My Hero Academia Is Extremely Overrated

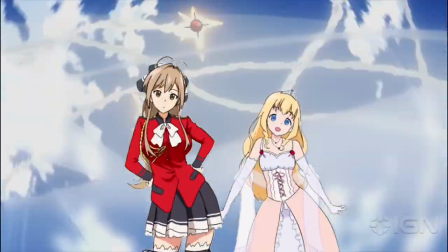8:19 I thought it was interesting to see very American capitalistic themes of heroism through the lens of Japanese Yeah,
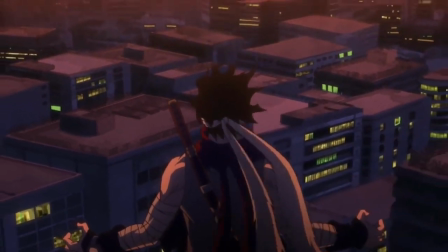8:26 the anime will every now and then chuck some shtick in about what it means to be a hero and all that.
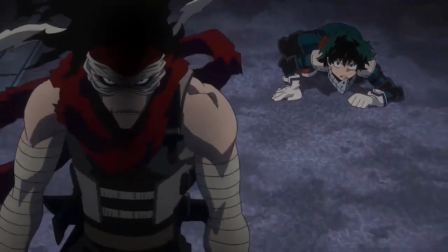8:31 But there comes a point when you realize that it just isn't a superhero anime. My Hero Academia is a god damn high school anime.
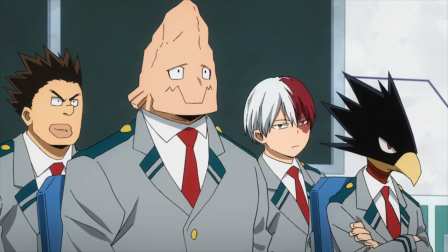8:40 Every arc is a play on a classic slice of life high school anime event.
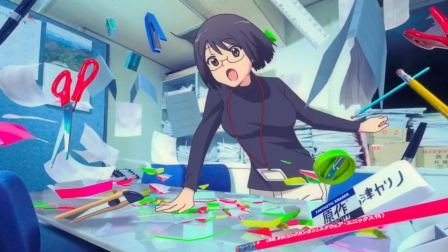8:44 The sports festival, the camping trip, having an internship, the school festival, bruh.
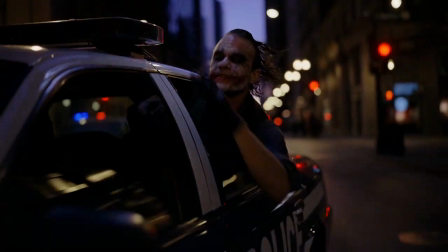8:51 The first time is cute, but there comes a point when you become the very thing you sought to destroy.
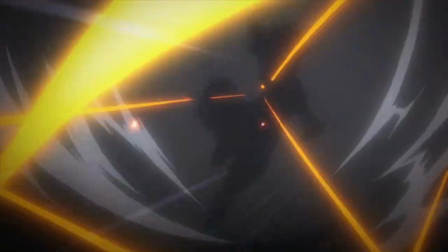8:57 Related to the pacing problems, every time I feel like the show is ready to let go of the reins and have a good old battle shounen arc,
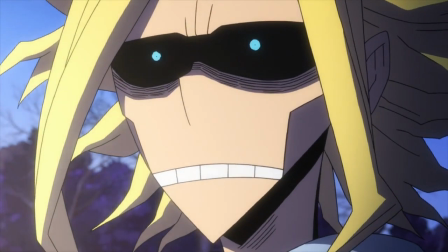9:04 there's always some stupid high school crap just chucked in. Yo let's go, Deku's about to finally fight the Yakuza and the league of villains,
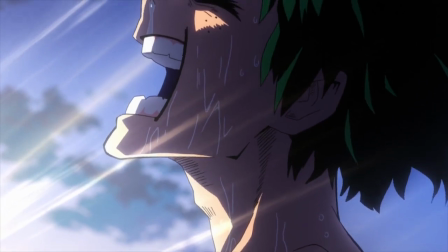9:12 give me some of that tatakai harikoshi, oh but wait, we need to have the school festival.
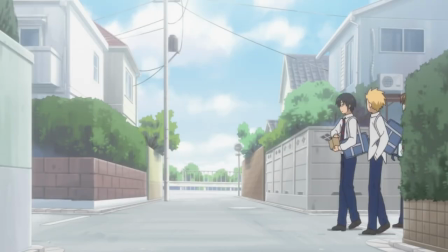9:19 Bruh. My Hero Academia is very generic. It's a high school anime, the most generic type of anime out there.
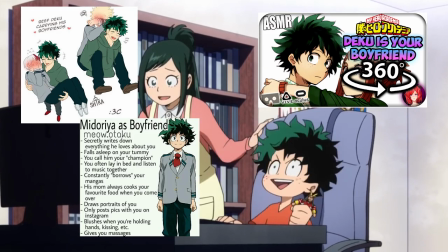9:27 Deku is so generic that my man could have his very own harem anime.
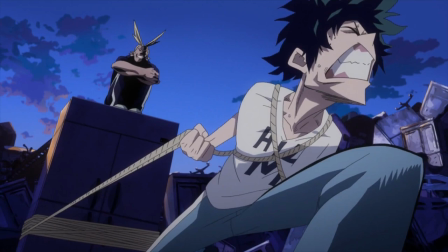9:32 Even the genre that it basically abandoned, the superhero genre, is quite literally the most generic genre in the world right now.
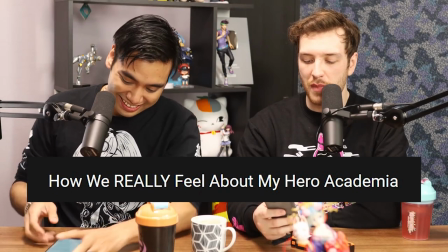9:40 There are usually two ways that people criticize My Hero Academia.
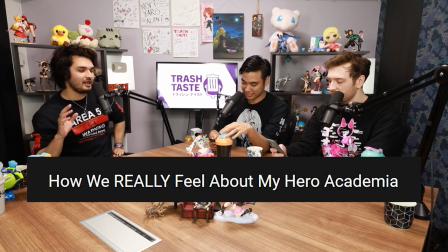9:45 One, is that the anime viewing populace say it's a good show ruined by an incredibly shitty fanbase.
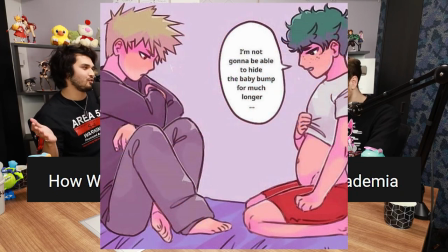9:52 I don't use Twitter, so I don't interact with this digital degeneracy.
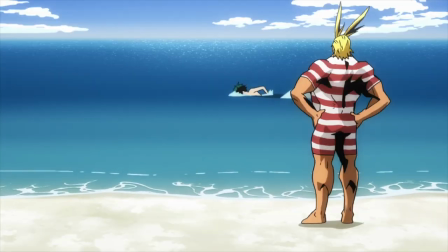9:57 Or two, people point out its mediocrity, but frame its flaws as just part and parcel of the shounen genre.
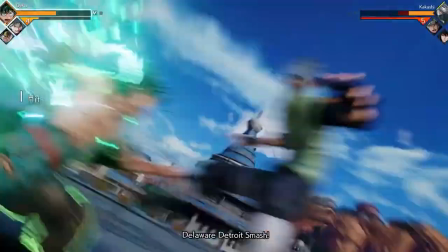10:04 Whenever someone criticizes Hiroaka in this second way, they always bring down the big boy shounens with it.
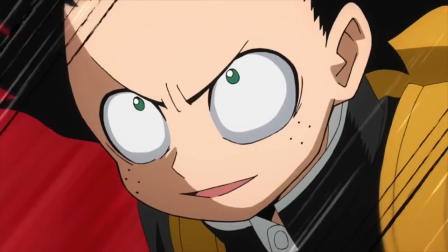10:09 It feels like subconsciously, in a misguided attempt to justify Hiroaka as the current King of Shounen, Anitubers, reviewers,
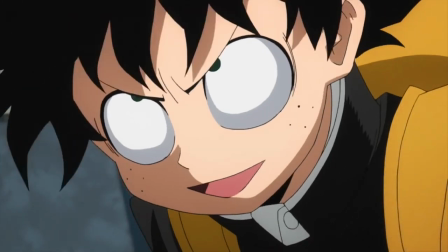10:18 whoever, when recognizing Hiroaka's problems, feel the need to then diminish the classics that it is supposedly succeeding.
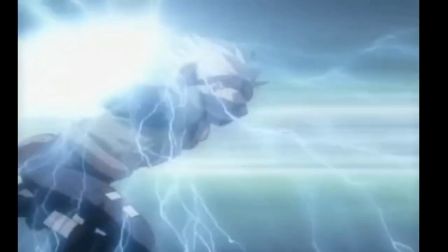10:25 I already brought up the third Hokage vs All Might moment as a point of comparison,
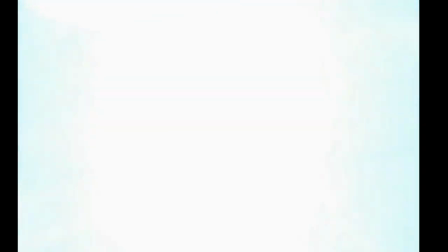10:30 where Naruto LIGHTNING BLADES my hero's pathetic, cough out body, but to double down, I'm gonna bring up Nighteye's death,
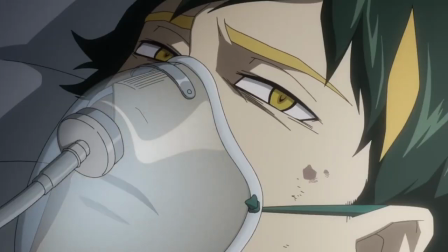10:37 I don't even need to call it with Jiraiya's noble sacrifice.
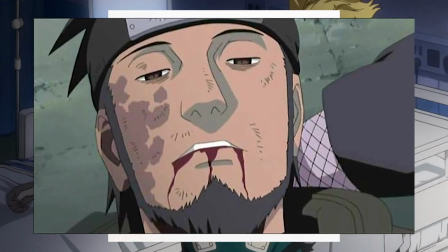10:40 I only need Asuma's death to prove Naruto's supremacy Once again both night eyes
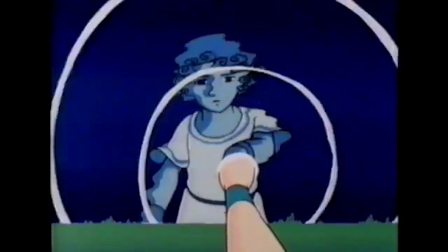10:46 and Asuma's deaths have similar narrative significance They both represent the side mentor's death.
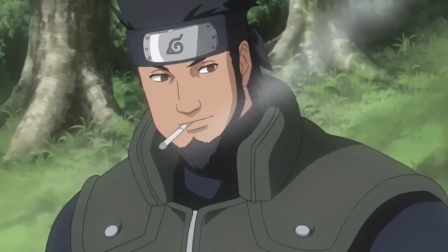10:52 The critical comparison is also similar. In Naruto We spend time with Asuma.
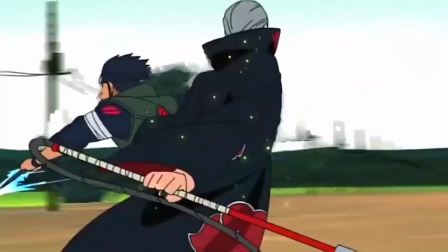10:57 We even get the Pagante girlfriend tragic subplot. In the show we not only have a greater build-up to his death, we are also, again,
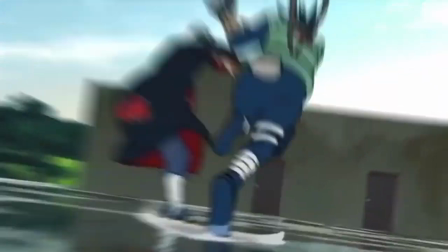11:05 given time to grieve and even build up our vengeance against Hidan, his killer.
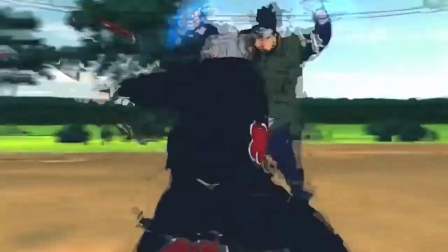11:11 Of course, Naruto has to be the one to defeat Kakuzu, Hidan's partner,
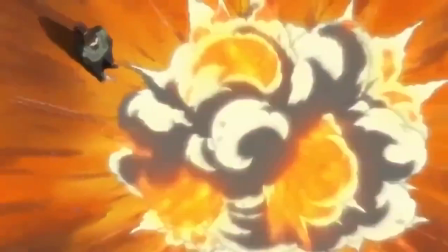11:15 but the story allows Shikamaru, Asuma's direct apprentice, to avenge his mentor.
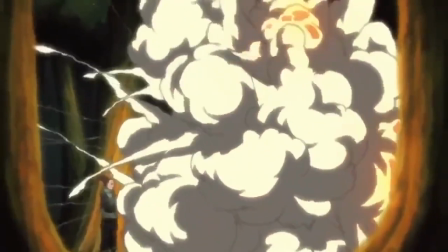11:21 Not only was the fight itself tactical and uniquely Shikamaru,
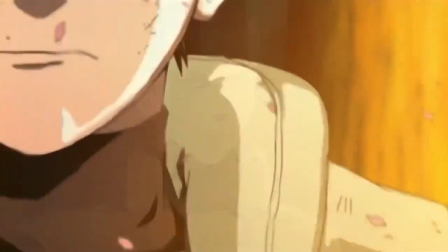11:25 those feelings of grief and rage made Hidan's descent into an eternal tomb, all the more satisfying.
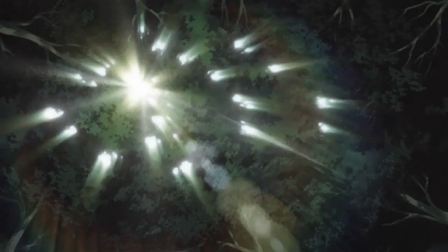11:31 The visual motif of Shikamaru using Asuma's lighter to finish the fight provides a stronger
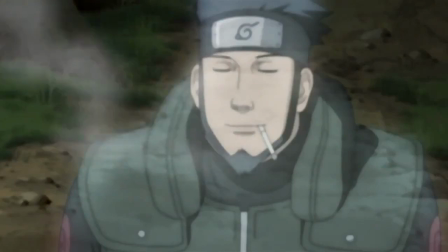11:37 feeling of completeness and emotional fulfillment than any stupid subtitle like fourth season.
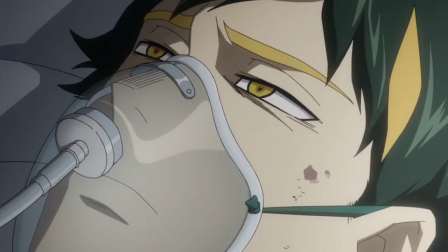11:43 In My Hero Academia, we are given like 30 minutes of screen time with Night Eye and even after his death,
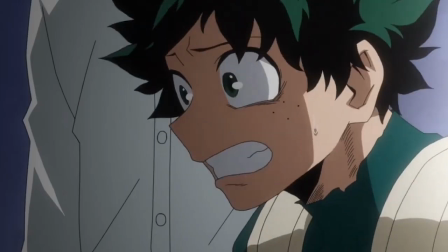11:49 as much as I love Lemillion and think he would be a better protagonist than Deku, Murio is so giddy and optimistic after his mentor's death.
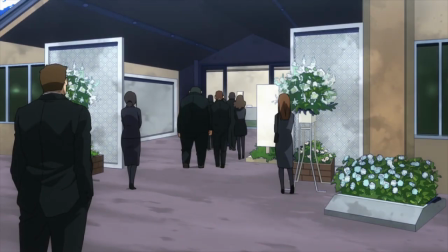11:57 It's just like, okay mate, Whatever then night eyes death felt like Horikoshi realized the area arc
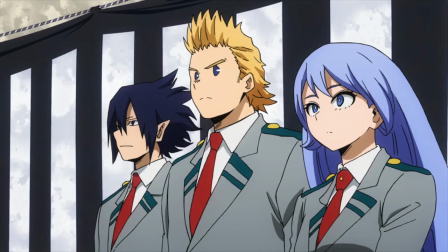12:03 needed some consequences So we just killed some random geezer to up the kill count night.